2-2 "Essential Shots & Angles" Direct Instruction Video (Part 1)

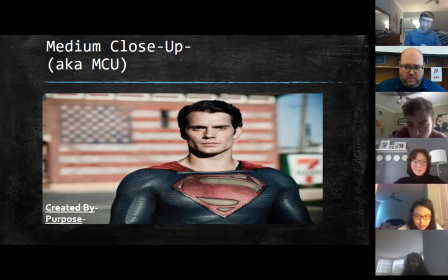(28:47)
Because our subject is human here, Allison, and we're showing the top 1/4, where's the cutoff going to be? From the what up? Like your abdomen up, I guess. Look at the picture, sweetie.
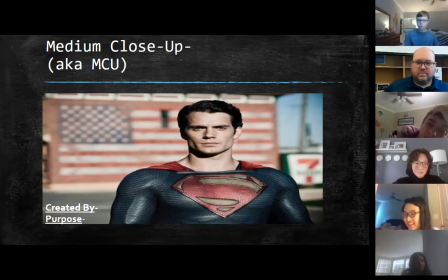(29:08)
From the what up? Starts with a C. The chest. There you go. Perfect. So if our subject is human, we're going to show from the top, from the chest upwards. Now, because we're so far zoomed in,
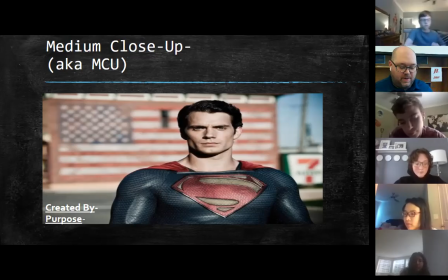(29:27)
our purpose in this is we have a very, very clear image of the subject's face. In this case, the purpose is to provide a clear understanding of the subject's emotions. You can obviously look at Superman's face here and really kind of get
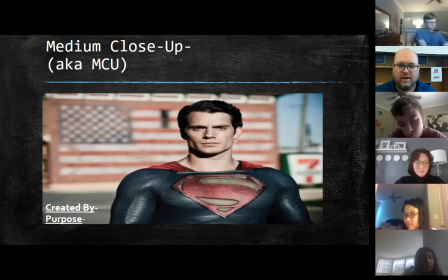(29:46)
a pretty good idea as to what Superman is thinking and how he's feeling. Like, obviously, you can tell by looking at it, he's extremely, extremely happy. right? I mean, look at his face. Doesn't that just say it's pure joy to you?
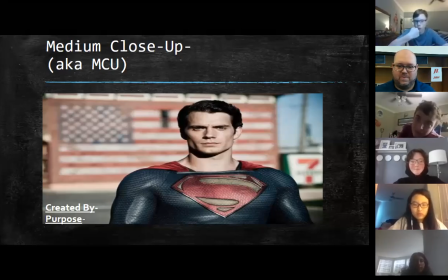(30:06)
Some of you are shaking your heads yes. Some of you are going, Mr. Waz has lost it. No, I'm being sarcastic. I'm being facetious with this. Looking at his face, it's obvious he is not exactly happy. This is his stern, I'm Superman look, okay? Don't mess with me kind of stuff, all right?
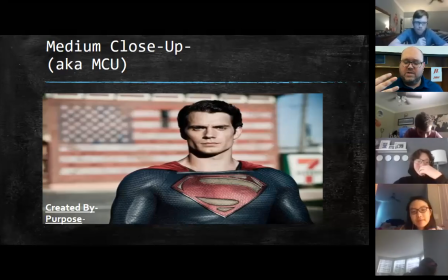(30:25)
So again, the closer we get to the subject, the more detail we're providing the viewer, okay? We're now getting very close to our subject, getting very close to where they are.
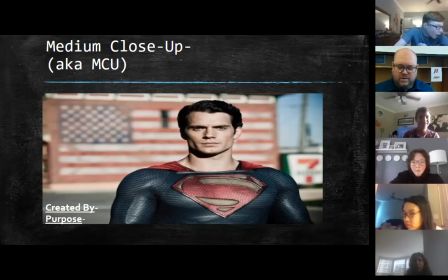(30:38)
So we're getting a whole lot of information, or we're providing a whole lot of information to our viewer, okay?
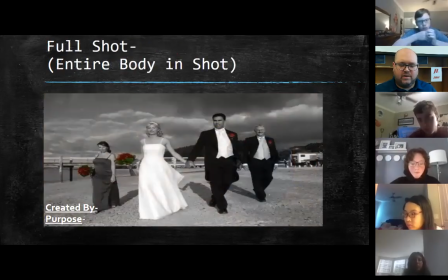(30:46)
So here we go, full shot. We're identifying the main character.
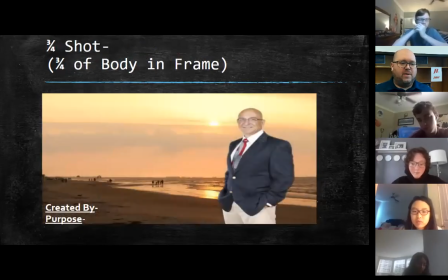(30:51)
3/4 shot. Still identifying the main character, but we're getting closer, more detail now.
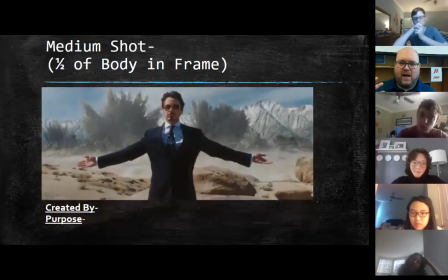(30:58)
Medium shot, we're showing the top half of our subject. Now we're close enough where we're getting a rough understanding of emotion from our subject.
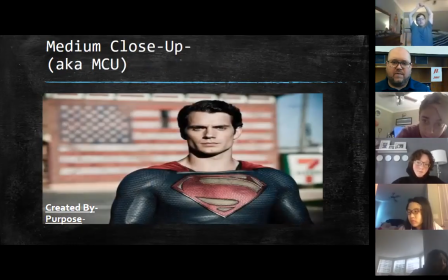(31:08)
Medium close up, we are definitely close enough that we can get a full understanding of the subject's emotions in this, as we show the top quarter from the chest up if it's human. So now we're going to move even closer. Okay, Lily? We're going to move even closer. So what do you think the next one's going to be called?
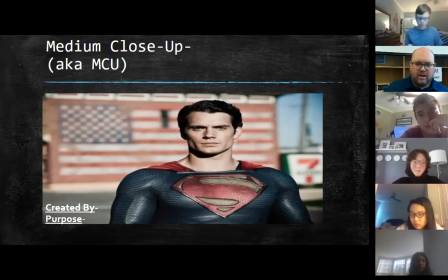(31:30)
Danielle, what's the next one going to be called, do you think? Closeup.
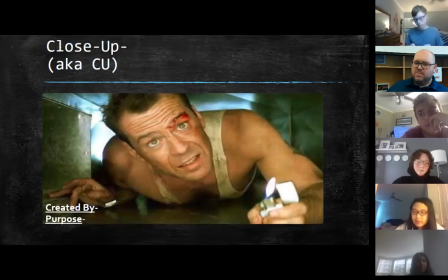(31:35)
Good, a close-up. And this one, this is my favorite Christmas movie of all time, one of the greatest Christmas movies. Nothing says the holidays to me like Die Hard. You know what I'm saying?
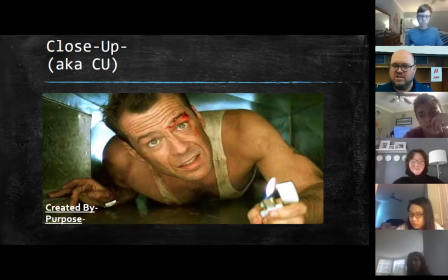(31:49)
Nothing quite says Christmas and Santa Claus and Jolly St. Nick and ho, ho, ho more like Die Hard. You know what I'm saying? A cop fights off a bunch of terrorists trying to take over an office complex. That just says Christmas to me. But in this shot, this is a close-up.
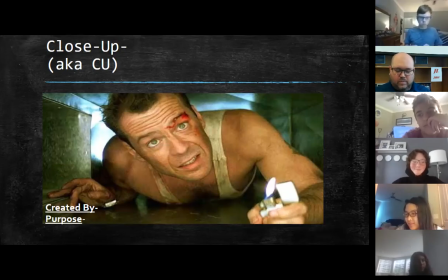(32:07)
And in a close-up, where we're going to put created by our first bullet, a close-up shows the top 1/4 of the subject while filling the frame.
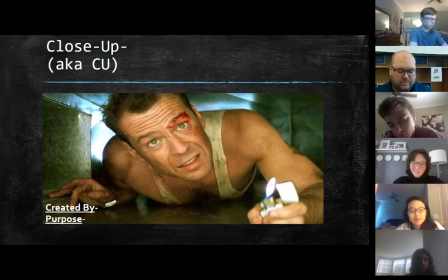Sorry, not 1/4. I don't know why I said 1/4. The top 1/8, 1/8, 1/8.
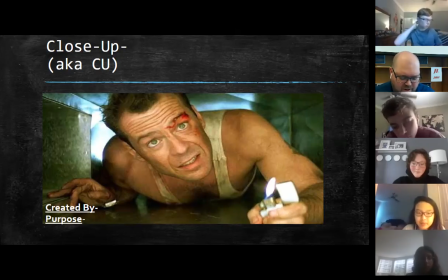(32:38)
The top 1/8 of our subject, okay? And it fills the frame. The top 1/8, if it's human, so our second bullet, if our subject is human, that means basically from the neck up, okay? So if our subject is human, that basically means from the neck up.
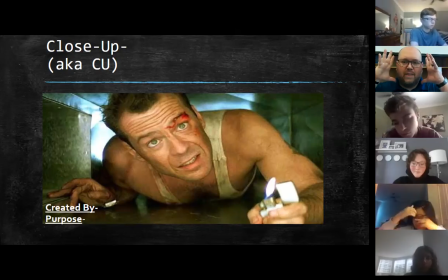(32:57)
So we are just focused right on the subject's face, okay? Which means our purpose is here, if we look at this picture,
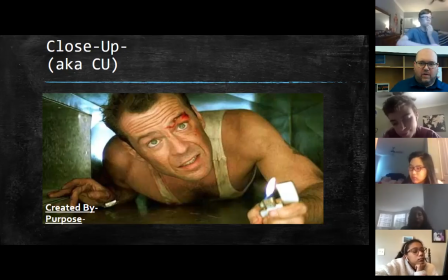(33:09)
the last one we had full understanding of their emotions. Now we're close enough, we can get a basic understanding of what the subject is thinking, okay? A close-up shot is we're providing a basic understanding of what the subject is thinking.
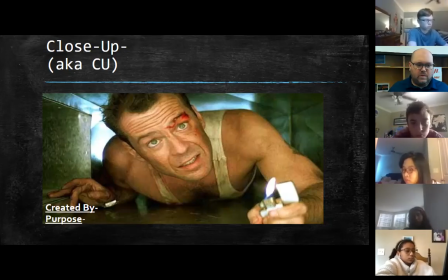(33:25)
Obviously, right now, looking at this picture, okay, he's climbing through an air duct. And by looking at his face, you can tell that he's going, man, why did I climb through the air duct?
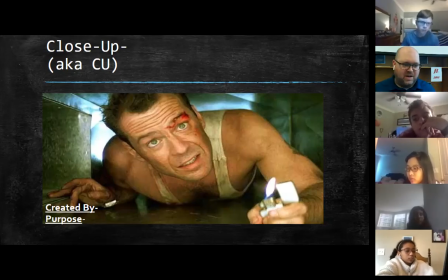(33:41)
Okay, this is not exactly the best place for me. I hope I don't see any rats, okay? That's what I'm thinking. I'm thinking I am too big boned to go through an air duct. So we want to be careful on that, all right? But again, as we move closer, we're providing more and more information to our viewer, okay?
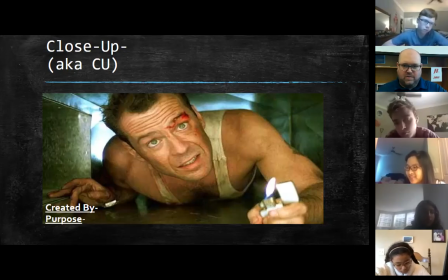(33:59)
Now, this is our next one. So if this is close up, we're going to move even closer now.
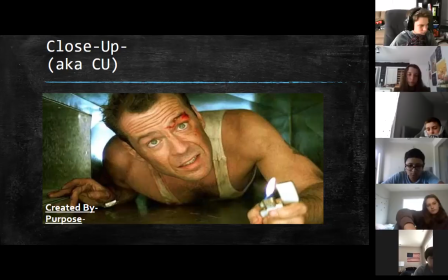(34:04)
We're going to move in even further in, okay? Candler, camera up, dude. Gavin, as we move forward, what's our next one going to be?
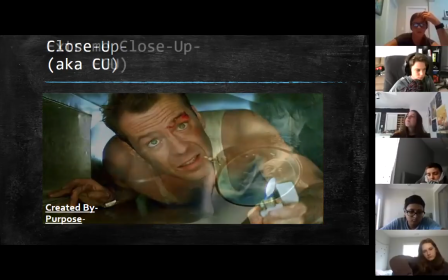(34:23)
Extreme close-up. Good, extreme close-up. Okay, extreme close-up.
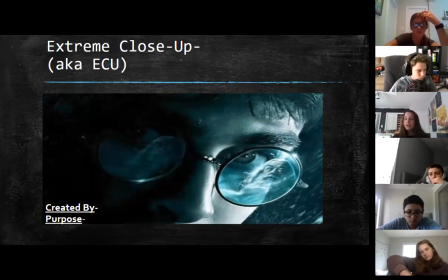(34:29)
So this one's taken from, I don't remember, one of the last Harry Potter movies. I want to say it's like the Half-Blood Prince. Yeah, I'm pretty sure it's Half-Blood Prince. But anyways, this is created by zooming in to a specific feature of the subject's face.
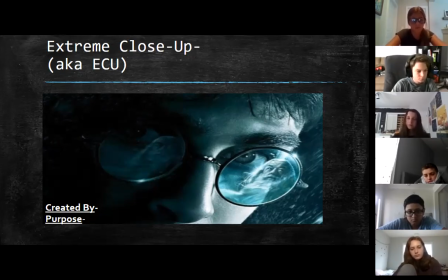(34:54)
zooming into a specific feature of the subject's face. In this case, Harry Potter's eyes. Now, this is just an amazing shot in and of itself. It's just a great, great photograph. You can tell that they obviously did some work with After Effects in this. Okay.
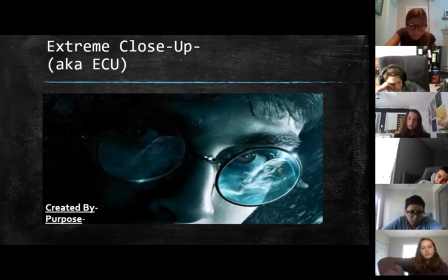(35:16)
The purpose of this one is to show a clear understanding of the subject's thoughts and emotions. There's no doubt right now by looking at this, by looking at Harry Potter in this face, you can tell exactly what dude's thinking.
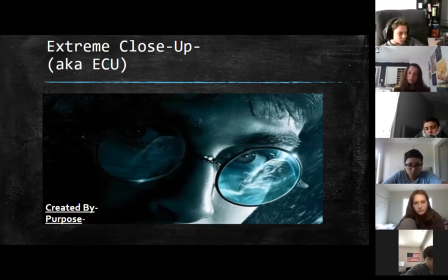(35:32)
Okay. The reflection of Professor Dumbledore in his glasses only helps the situation. Okay. You can even tell by how close we are to Professor Dumbledore, and in the reflection, we can even tell what he's thinking.
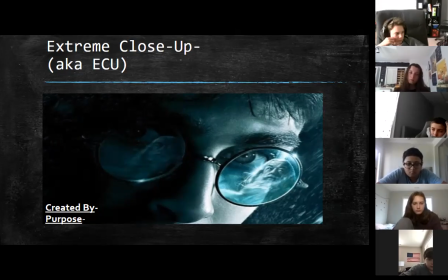(35:46)
He's like, Harry, it's okay. This is what has to happen for us to take the next step. I'm going to have to be killed. Okay. Don't worry. You're ready for this. You'll be able to take care of this. Okay. Everybody cool? All right.
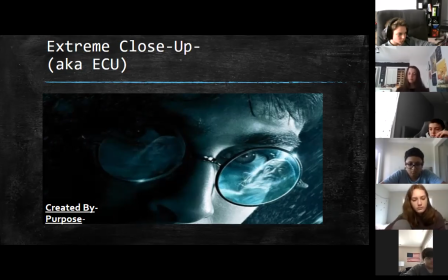(36:05)
Now, our next two shots are not depth shots. Depth means we're moving in or out of space. Okay. These are different shots. Our next one is called a two shot.
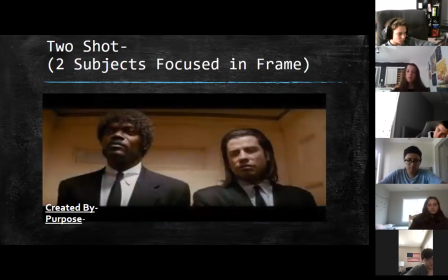(36:21)
And this is from one of the greatest movies of all time, Pulp Fiction. And when you get old enough to be able to watch it, you should, but don't go doing that now. Don't go home and be like, Mr. Wallace said we should watch this for family movie night. No. Okay. No, I'd like my job. Don't get me fired by doing that. But this is called a two shot.
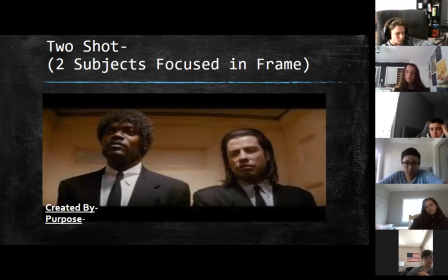(36:38)
Why do you think this is called a two shot, Dylan? Use some common sense here and tell us why you think this is called a two shot, sir. Because there's two people in the frame. Not just two people. There are two, what?
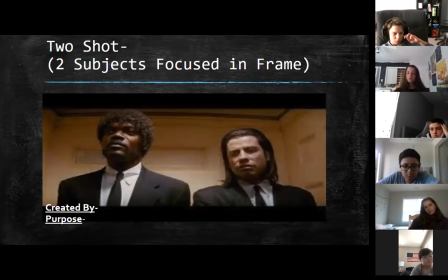(36:54)
It starts with an S. Subjects. Good. Two subjects or two main characters. So it's created by having two main characters or two subjects in the shot.